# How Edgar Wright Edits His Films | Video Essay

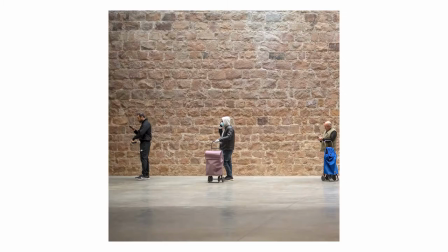The year is 2017, a time before masks, social distancing,
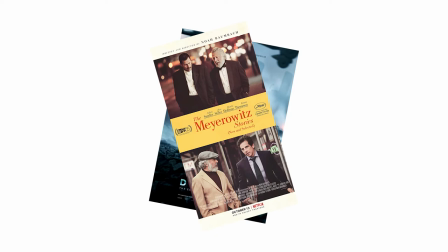lockdowns, a time of cinemas and great movies like Dunkirk, The Merowitz Stories,
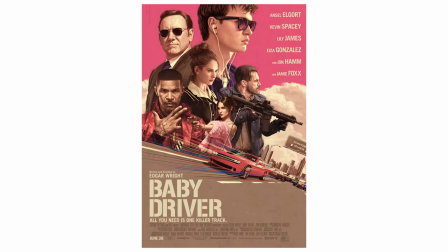Good Time, Lady Bird, and the Edgar Wright masterpiece, Baby Driver.
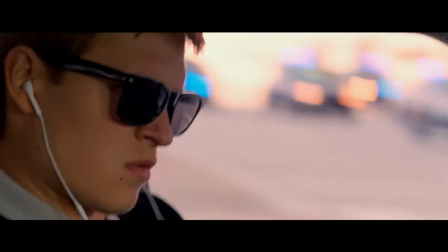This was my first Wright movie in the cinema, and safe to say my mind was blown. Yes, the movie was great, but there was one part in particular that stood out to me.
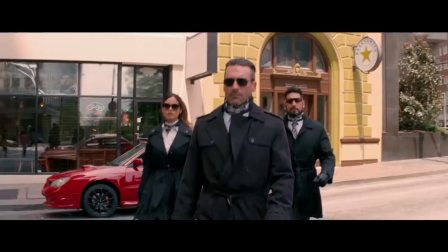The editing. And immediately after leaving the cinema, I then binged the rest of his filmography.
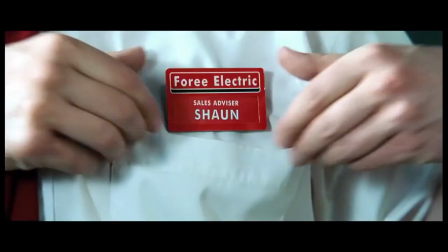And in all his films, it was always the editing that constantly stood out for me.
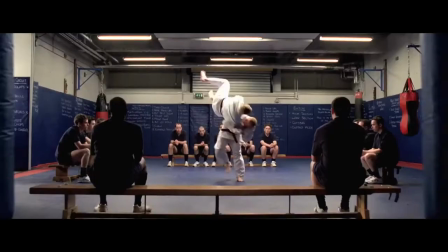So I want to explore in this video essay how and why Wright uses the art
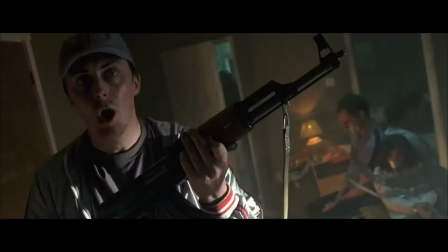of editing to make his films stand out against the work of current modern day directors.
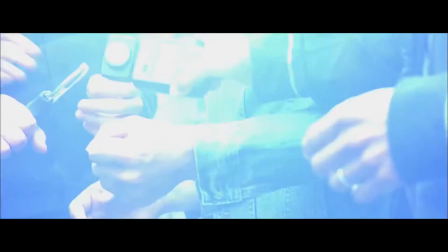There's many distinct editing practices that Wright employs in his films that take advantage of this cinematic art form.
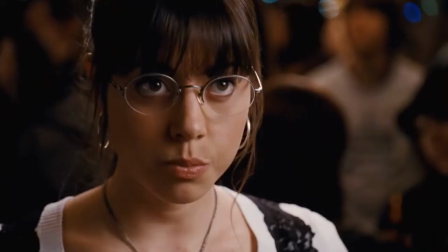First, I want to explore the transition, something that in a lot of modern day blockbusters is simply underutilized.
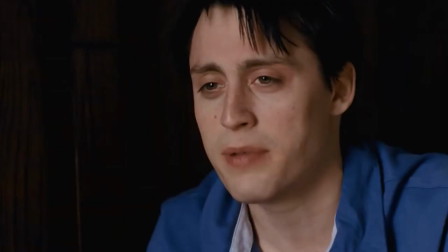It consists of just normal cuts from scene to scene. Wright often uses creative ways to keep his films feeling kinetic.
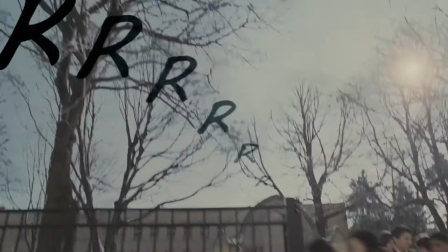Transitions from scene to scene don't feel disjointed.
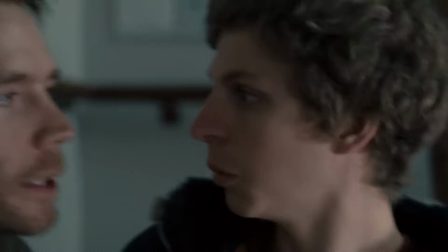Often the energy from one scene leaks into the next and keeps the momentum of Wright's films fast-paced at all moments.
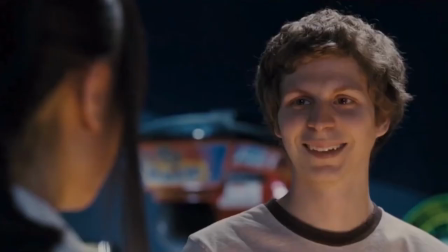Take this scene from Scott Pilgrim. In the first 10 minutes of the film, we are introduced to Scott and his new girlfriend Knives.
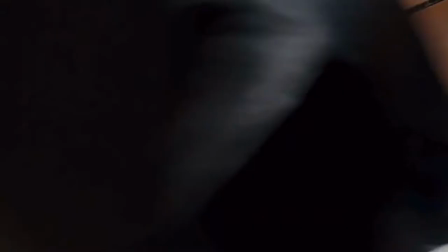It shows how new and fresh this relationship is and the amount of time that they are spending together.
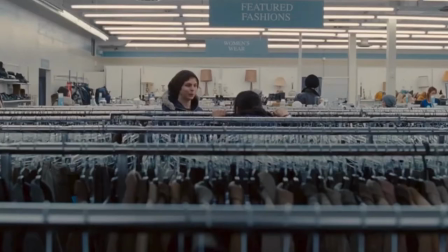Wright doesn't give us multiple drawn-out scenes of conversation to emphasize this.
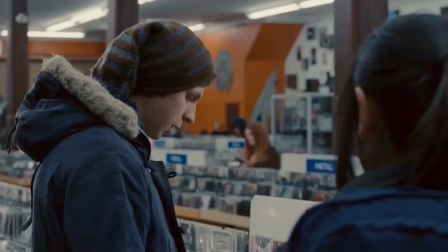Instead, he condenses this into a short,
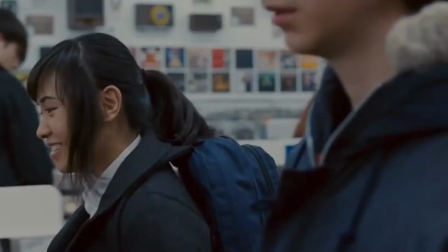one-minute sequence that utilizes frame wipes to jump between different locations and carries the conversation between the two, between the scenes.
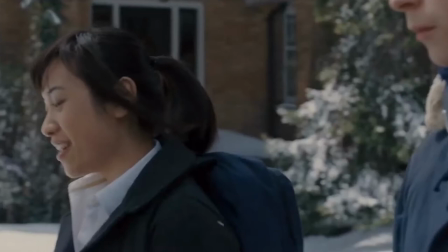This allows the movie to stay at its desired tempo while still highlighting ideas that would normally take lengthy amounts of the film to convey.
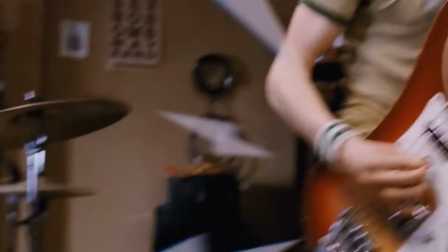Wright's films are masterpieces of comedy in their writing and visual comedy within the scenes,
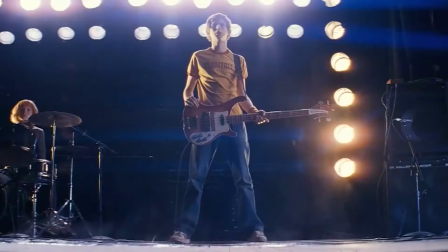but he also uses transitions as a form of visual comedy.
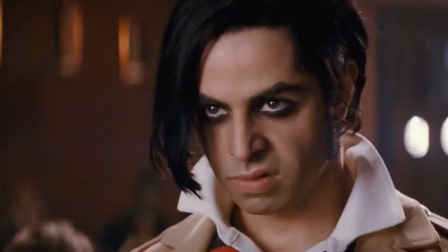Take for instance another scene from Scott Pilgrim, when Scott is getting ready to face Gideon in the climax of the film.
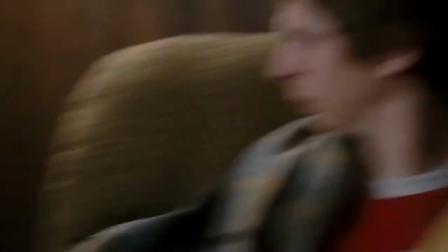Something that should be quite boring and mundane, Scott putting on clothes and leaving his house,
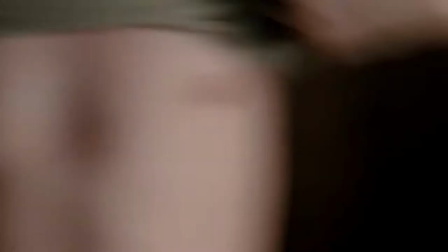is instead injected with energy by using quick cuts, zooms, and great sound design to bring the scene to life.
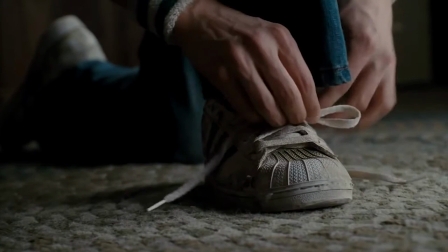The scene is made even funnier by the slow, methodical way Scott ties his shoes as it breaks the energy in the scene for a few
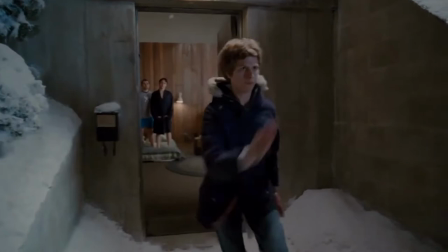seconds and then zooms in as if the cut had the same energy as the previous shots.
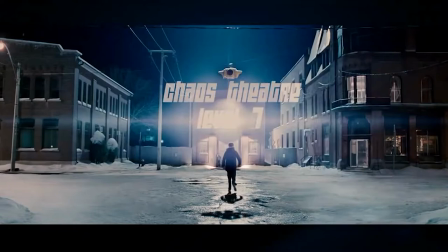This fast-paced cutting is another staple of Wright's and can be found in all his films.
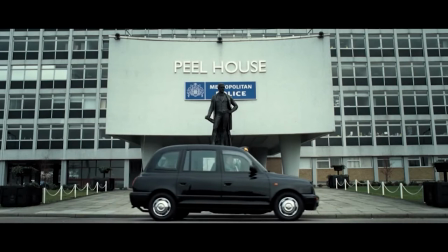Looking at Hot Fuzz, we have again what could be a pretty mundane scene of Nicholas moving cities,
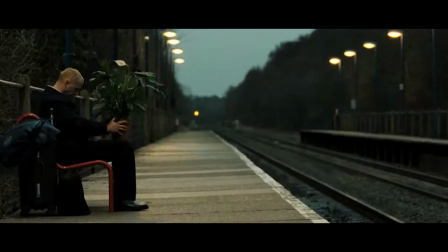but it's instead given the right treatment and he manages to turn this uncinematic idea into a visual treat, and also manages to add comedy into the film at the same time. The scene is especially impressive as it achieves four things.
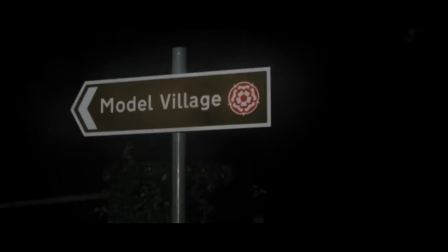It explains what's going on in the film without saying a single word.
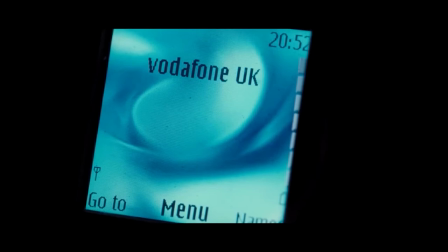We know Nicholas is moving cities through the series of quick cuts, and through Simon Pegg's performance, we're aware that he isn't happy about this.
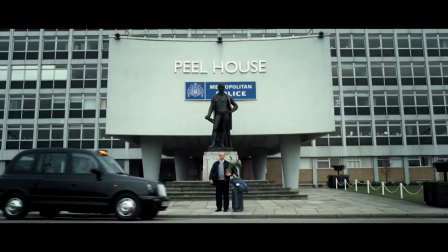It keeps the film moving at a fast pace and doesn't overstay its welcome by taking up time that can be used elsewhere in the film for more interesting plot elements.
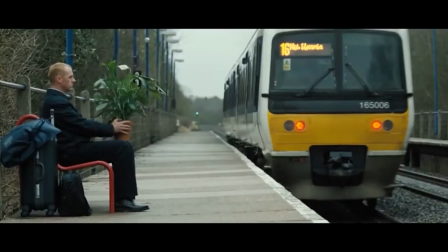It shows a large passage of time, again using the quick cuts, but also using another Wright staple,
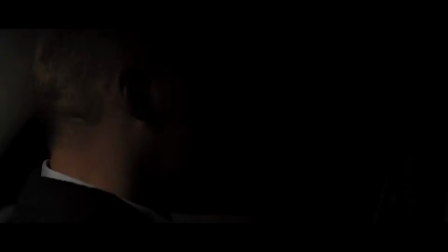match cuts, to show the lengthy time Nicholas has been waiting at the train station. And through the expertly done sound design, it also manages to be funny.
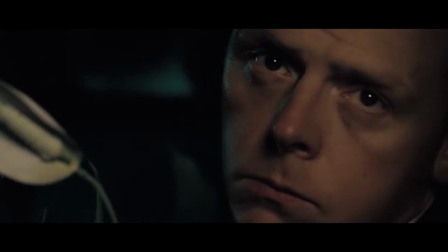This is what stands Wright from other directors, especially comedy directors, working today.
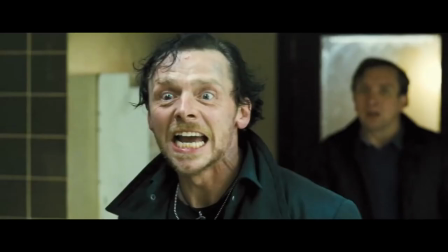He uses the audiovisual art of cinema as just that, an audiovisual art form.
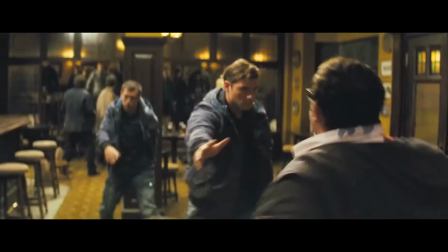At every step in his films, there's thought put into how the film can be enhanced by audio and visual techniques to keep the audience engaged at all moments.
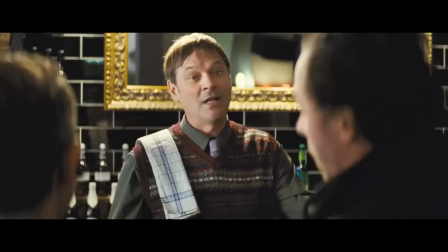He purposefully uses every minute of the runtime to tell the story he wants to.
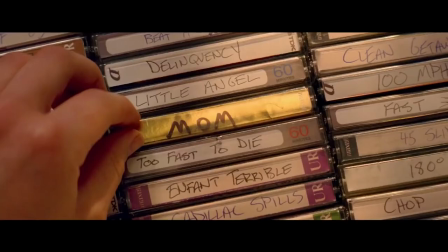The other main staple of Wright's films is the rhythmic nature of them, and normally this is achieved in the edit.